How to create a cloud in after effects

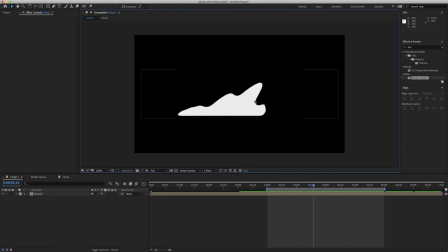So what I'm gonna do, just because the edges are still slightly blurry, got the, because that's the effect of the Gaussian, of the simple choker, I'm just gonna add a little turbulent displacement to things. And all that's gonna do is just roughen the edges again slightly for me, make it feel a little bit more organic.
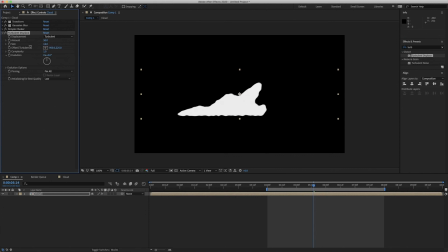So reduce the sizes, there we go. Change the amount down a little bit, and it's just added that little bit of roughness to the cloud. And then all I'm going to do is just animate this on the random seed by putting another little expression.
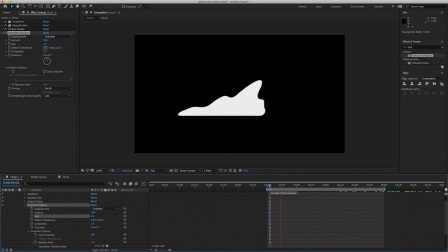Instead we'll do time times 100. There we go, that feels better. I'm just going to slightly change these properties to make it look a little bit rougher. There we go.
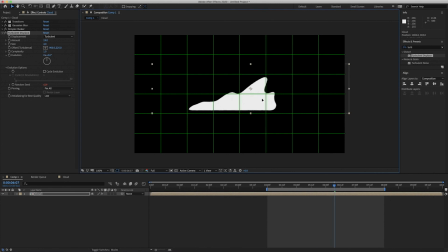So now all I'm going to do is just put it in the center of my composition. Roughly there. Let's add a nice sky background. So do fill. I'm going to change it to a gradient.
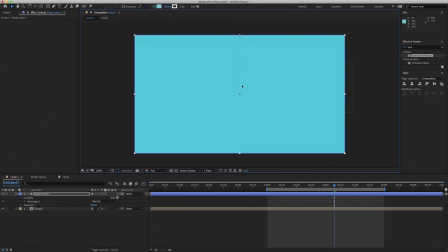There we go. So I roughly remember my gradient from before. Change my colors.
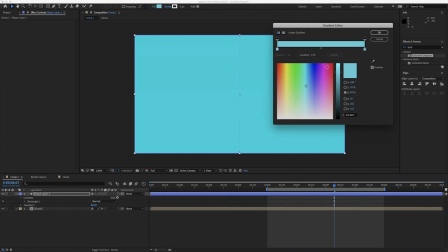We'll make this one a little lighter.
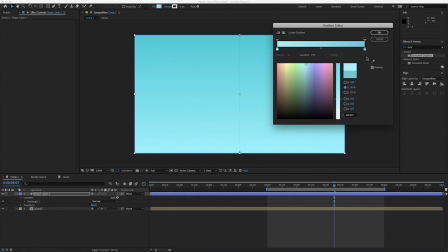Little wider so you can, there we go, that's what we're after. Drag it to the bottom.
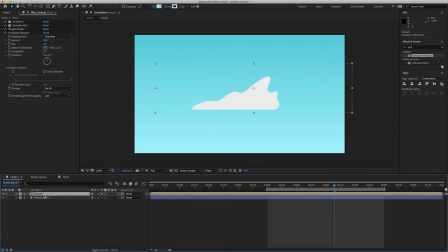So before I said my cloud was white and I want to change the color to make it bright white. So I'm going to add a slight fill, which really why don't really matter what's below your layer. So I'll turn it red, make it bright white. And the last thing I want to do just to add, which I put on everything, just posterize my time slightly.
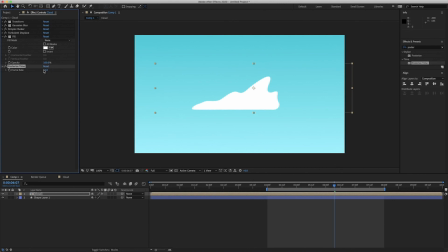All I'm gonna do is put it to 12 frames per second so it gives it a little bit of stuttery, stop motion-y feel.
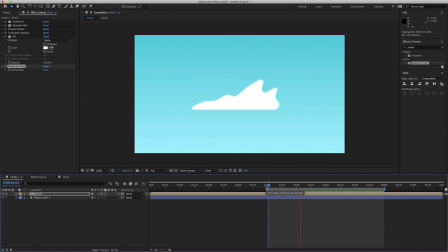And there you go, a nice wispy, organic cloud feeling thing. Thanks for watching this tutorial. I really enjoyed making it and I hope you got something from it. I'll be releasing a few more videos in the next couple of weeks, so make sure you hit that subscribe button. Thanks again.